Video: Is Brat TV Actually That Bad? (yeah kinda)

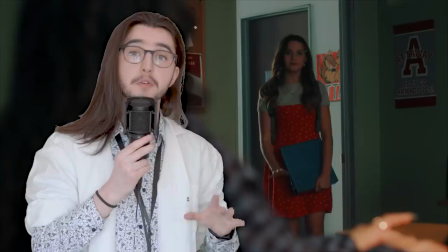(16:16)
I will say, barely having the budget to make your shows in a high school and then saying, you know what,
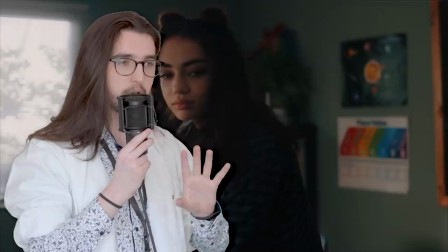(16:22)
let's do our next one in a hospital is definitely a bold choice, especially when the high school is easier to do and still has noticeable flaws.
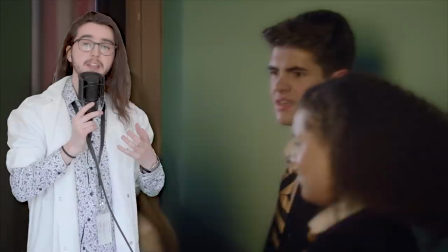(16:30)
Like in Stage Fright, where in the two instances somebody needs to break down a door,
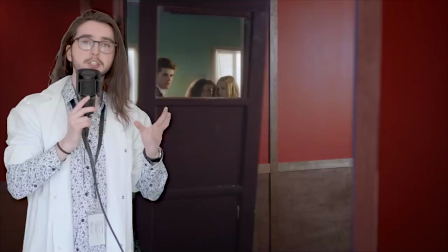(16:35)
it doesn't really put up much of a fight and very clearly changes doors
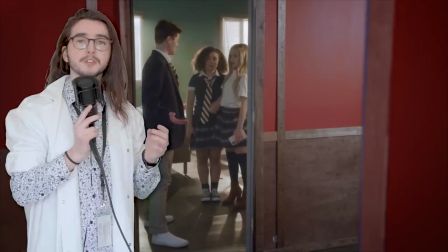(16:40)
mid-scene to something that wasn't even connected to the walls and could never be connected to the walls,
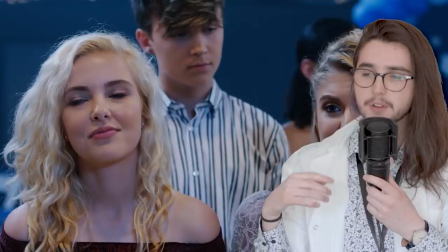(16:47)
or just this. Maybe Chicken Girls is more your speed, where they have a prom night as one of the season
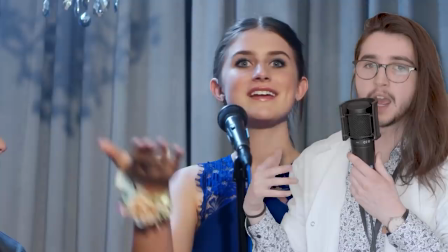(16:55)
finales, and you can very clearly tell they didn't hire extras, and they only have the cast that have speaking roles here, so the entire thing just looks completely empty.
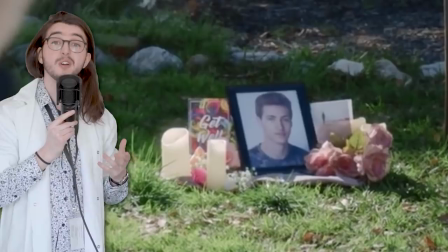(17:04)
Jumping back to Stage Fright, we've got this little memorial placed here for the character that got ganked by the chandelier,
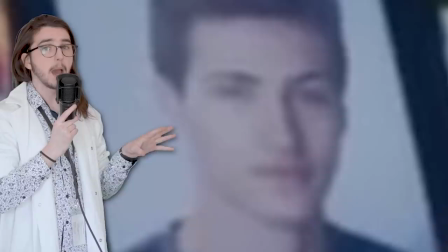(17:11)
and it's just like two flowers, a picture of him,
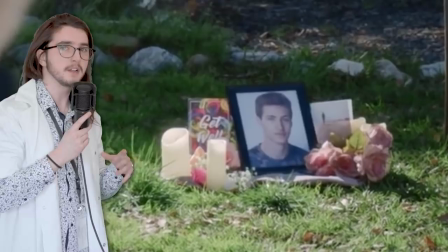(17:16)
he's not dead, and a get well soon card that's just placed in the middle of nowhere,
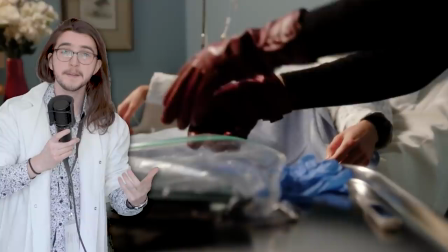(17:21)
despite the fact he has a hospital room, because, again, he's not dead. This is bound to exist in generally any TV show because of the budget they're given, but it's even more noticeable in a hospital, because it's very hard to make a hospital feel real and alive with a very low production value,
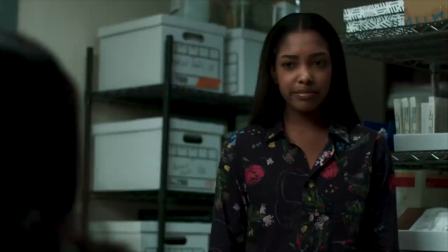(17:41)
especially when the person in charge of lighting is afraid of shadows, but is also very sensitive to strong lighting.
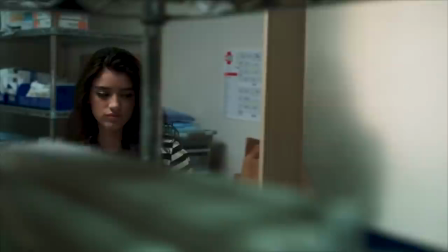(17:48)
They don't turn on a light when they enter a place called the shed.
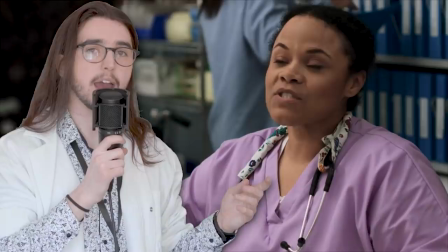(17:53)
What the fuck is lighting them? The ceiling? Nothing says high budget like everything being perfectly softly lit
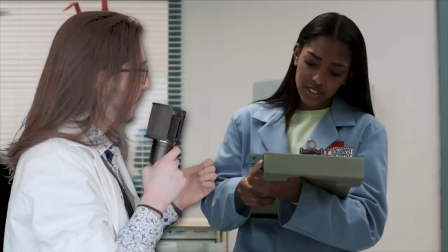(18:01)
and every object in frame also being in focus at all times.
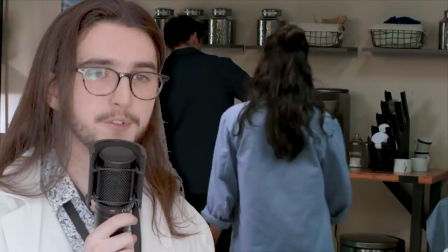(18:06)
Oh, what's this? An interesting scene. Oh no, I've been played a fool yet again.
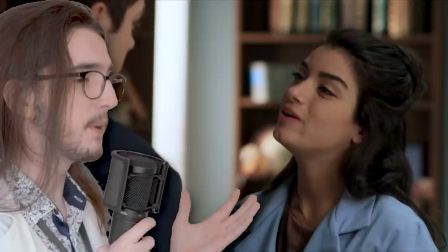(18:13)
Oh, woe is me.
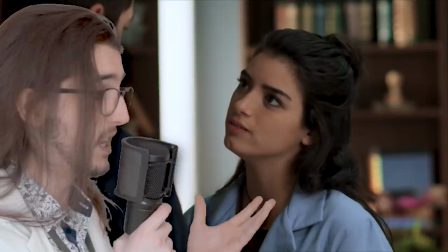(18:15)
I should have seen this coming with a shooting schedule allotted of one whole day and a post-production of 7 minutes. 7 minutes for post-production sounds strange, but it would actually account for one of the more stranger parts of this show, being the color grading that is objectively pretty bad. Now, a bright, oversaturated color palette is actually kind of good in certain scenes for this type of a show,
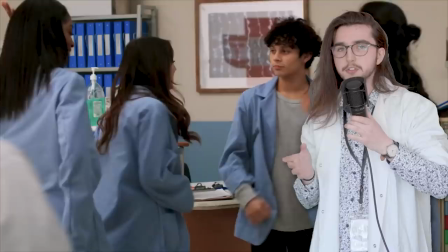(18:41)
but in general, it feels like it's trying to kill me with color.
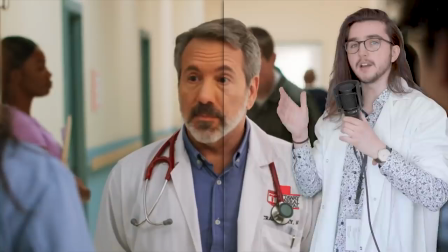(18:46)
You kind of forget at times because you watch the show and then it becomes the baseline. This is what the show actually looks like.
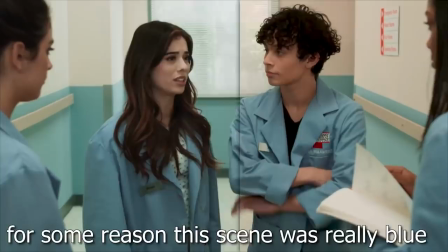(18:53)
I've been grading it, I've been desaturating it by myself, which is, shouldn't do.
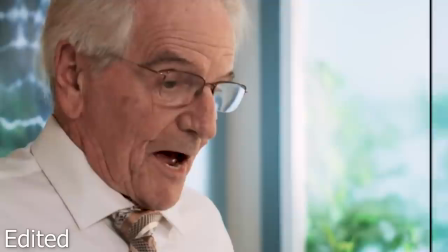(18:57)
But just to show, that's what it looks like. And you see that and you just realize, oh my, people aren't orange. People just don't naturally become orange. The show isn't graded poorly from my opinion, it just is objectively.
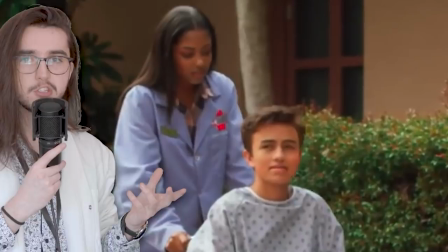(19:12)
If you look at this screenshot, the first thing that you should notice is how this is a little too warm for an outside shot,
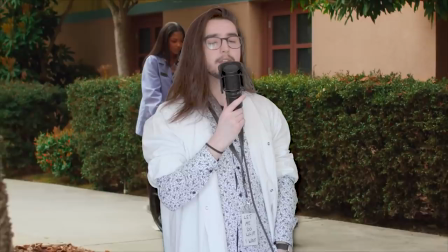(19:18)
but the second thing is, why is this brown tree turning green?
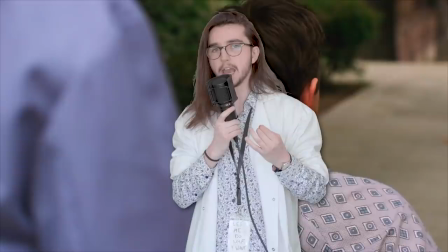(19:22)
Yeah, as it turns out, whoever graded this has been trying to pull color out of pure black,
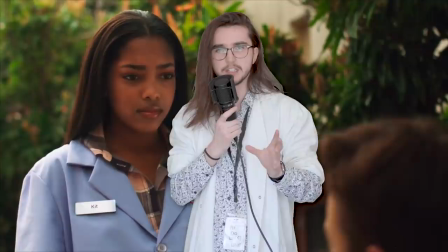(19:28)
because every single scene has some kind of artifacting, like oversaturation, or just visual noise created from color grading that isn't from YouTube's compression. No one watching Brat would have the technical knowledge to make that argument, but I don't fucking care. I'm finished talking about Airway General, I'm taking this shit off.
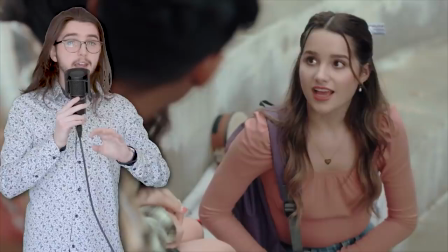(19:49)
One thing I haven't specifically gone into is the acting, which is bad, but it's not like that bad,
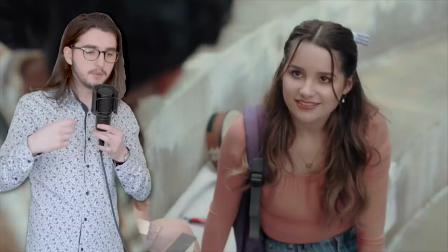(19:57)
and I don't want to go into it too harshly because it would imply, as the audience,
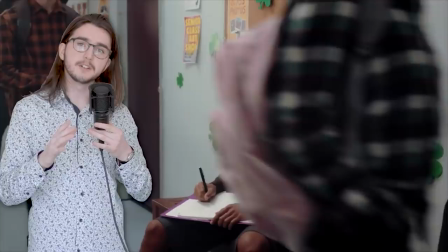(20:03)
you would like infer that that means the actors are bad,
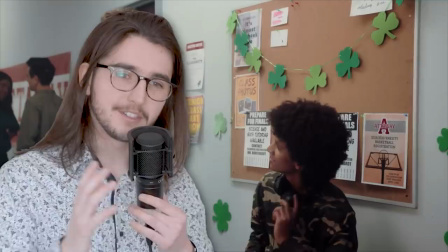(20:06)
which isn't something I want to specifically do because it's really not their fault. There's a lot more that goes into it than just this person is bad at doing their job, because it's a little unfair to say that. Acting is not just a thing that somebody turns on and then they're suddenly somebody else.